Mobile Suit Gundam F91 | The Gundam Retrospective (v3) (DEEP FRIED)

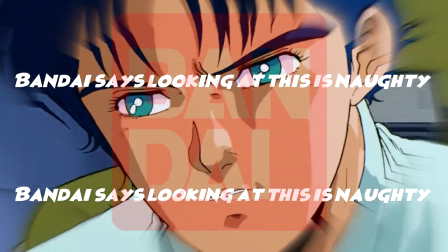16:19 I would never look down on someone for saying that F91 confused them,
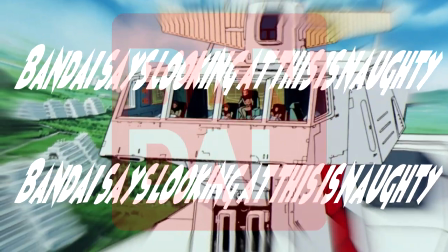16:23 because there's a lot of jumping around between different groups of characters and skipping events here and there, so the movie isn't 18 hours long.
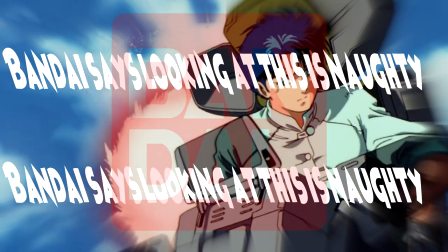16:31 Arno decides to pilot the F91 in order to protect the space arc and his friends.
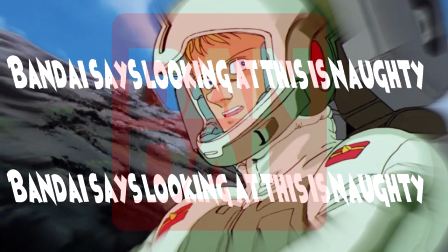16:37 He ends up sortieing, and he's actually not too bad, getting a double kill against some CV mobile suits.
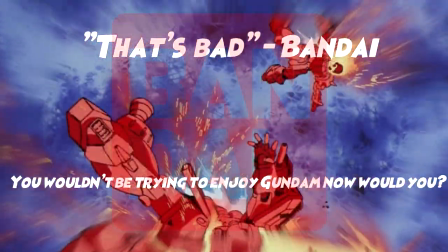16:44 Unfortunately, this causes him to have a small freakout when he has to realize the horrors of war firsthand.
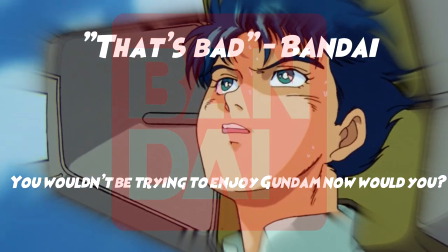16:50 We then jump cut back to Frontier 4 with Seabook at Theo's closed down bakery.
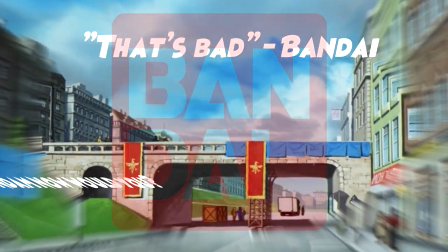16:55 Talk about whiplash, I mean it goes right from Seabook having a mental break to him just standing there.
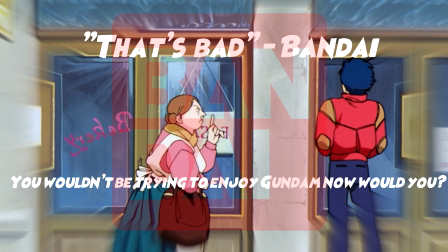17:02 It's not until later that we find out that he apparently stole the F91 and came back to Frontier 4 to try and find Cecily,
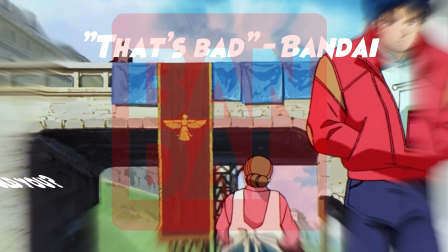17:09 but we aren't shown or even told this until later on. Some information that Seabook finds here is that Theo has closed his bakery and
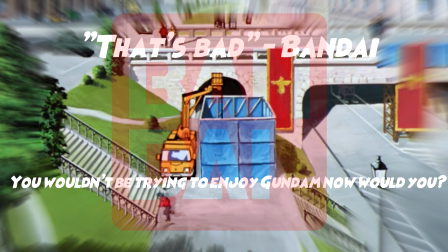17:18 moved near the mansion the Ronas are currently occupying in an attempt to cozy up to them. Kind of a ballsy move to get all buddy-buddy with the dude whose wife you stole, but okay. Seabook sneaks off to the Rona mansion after hearing that Cecily is the daughter of the Rona family.
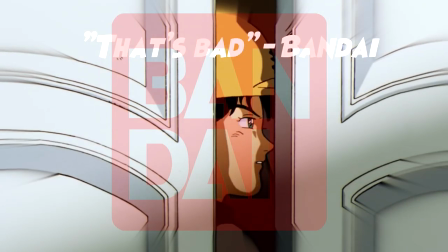17:35 We see Cecily cut her hair in an apparent attempt to come to terms with her new life as a royal.
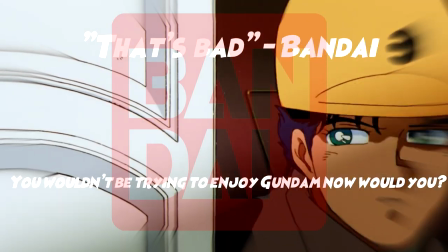17:41 Seabook is able to make contact with her and asks her to escape with him, but she tells him it's just too late for her and he's discovered by the estate's guards.
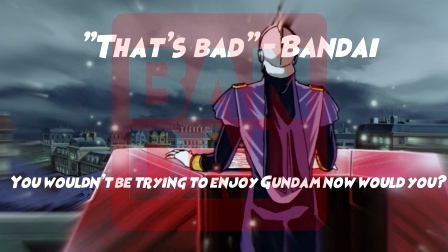17:49 We then cut to a speech where Carrazzo is talking about rebuilding the colony and the
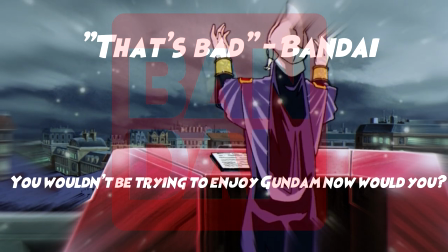17:53 strength of Cosmo Babylon when an unseen assailant attempts to assassinate him.
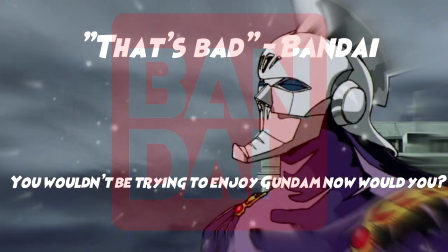17:59 Unfortunately, whoever decided to try and kill Iron Mask shot him in the only part of his body that they know is made of metal,
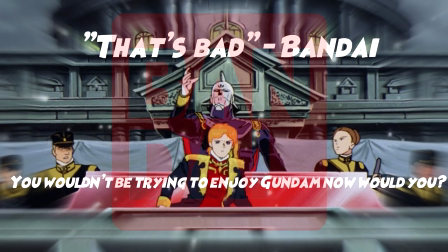18:06 not the sharpest tool in the shed. I will say if there's a moment in this movie that does make Carrazzo seem badass, it's this one right here.
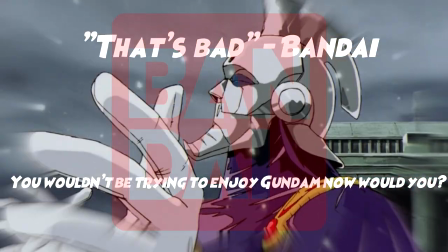18:15 To forever protect the entire Earth sphere.
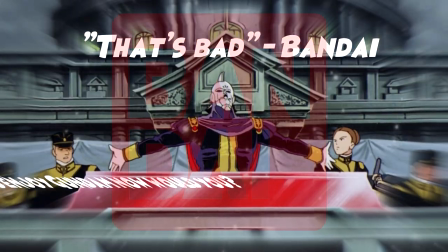18:21 To those of you who disagree with us, I say to you, come and try to kill me.
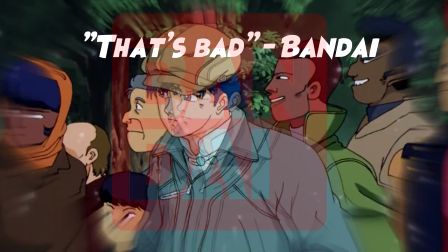18:26 I will not run away or hide. That's telling them I am not.
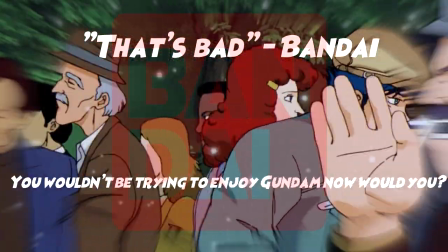18:31 Seabook gets spotted in the crowd and chased, only being saved by the sudden reappearance of his father.
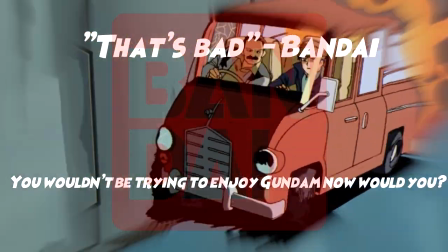18:38 Unfortunately, during the escape, Mr. Arno is injured and he dies upon arrival at Frontier 1. This whole section, from the first time that Seabook sorties in the F91 to the assassination attempt and subsequent escape, takes place over about 7 minutes. It's very fast, to say the least, and if you aren't paying complete attention, I could see just being totally lost.
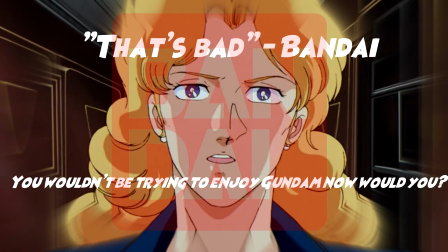19:01 We then get a scene with Cecily's mom, Nadia, showing up and wanting to talk to Carrazzo.
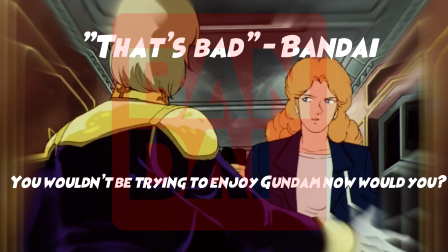19:07 Cecily seems pretty resigned to her fate at this point, and has been taking up the mantle of future queen.
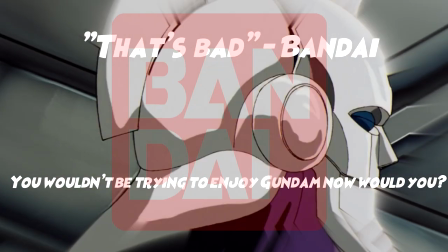19:13 Theo also just straight up gets killed by Carrazzo in this scene. We don't know how he does it, but he just drops dead and it's actually sort of funny.
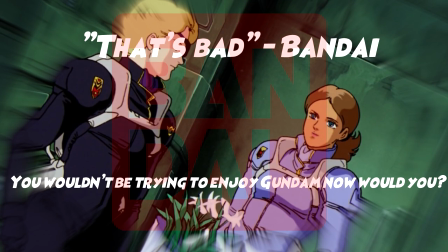19:22 Cecily isn't dissuaded by her mother's words and even begins training to pilot a mobile suit.
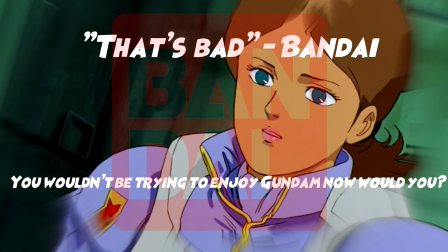19:28 Back at the space arc, the crew finds itself under attack by the Crossbone Vanguard, with Seabook's friends wanting to desert,
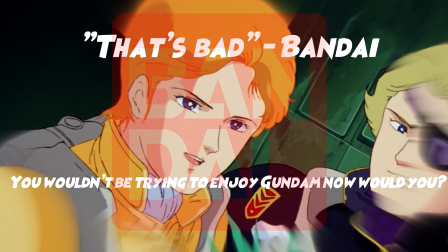19:35 even though there was just a scene where everyone was mad at Seabook for taking the Gundam.
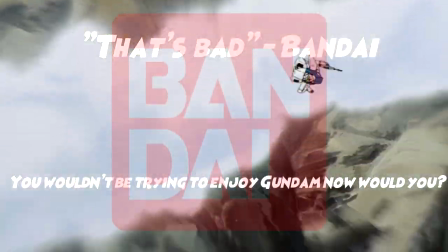19:41 Seabook refuses, piloting the F91 to defend the ship.
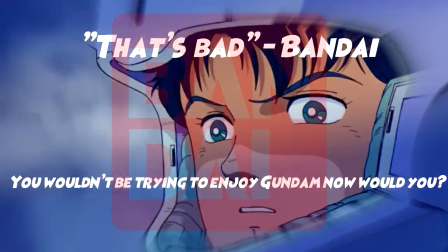19:44 As he launches, he sees an enemy mobile suit being escorted to the space arc by Federation troops. He
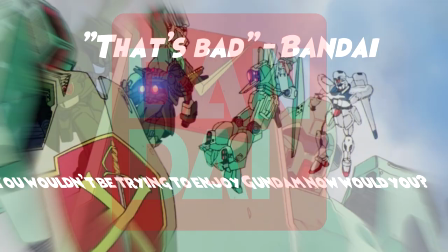19:51 scouts the surrounding area and then returns to the space arc only to launch again in a few minutes when they come under attack.
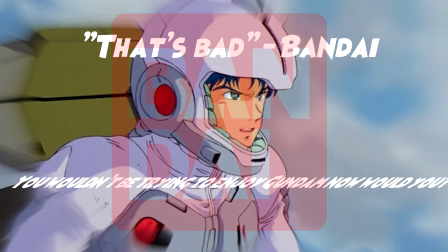19:57 But because of the pacing, it's implied that more time has passed,
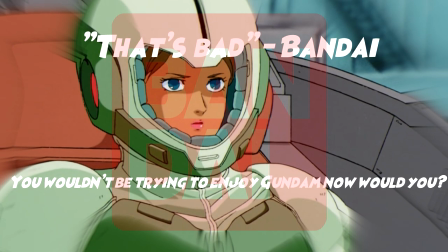20:01 with the crew meeting the character Anne-Marie, a defecting CV pilot that brings them a disc full of combat data. Anne-Marie is one of the more confusing elements in the film, and probably something that should have been cut out of the final draft.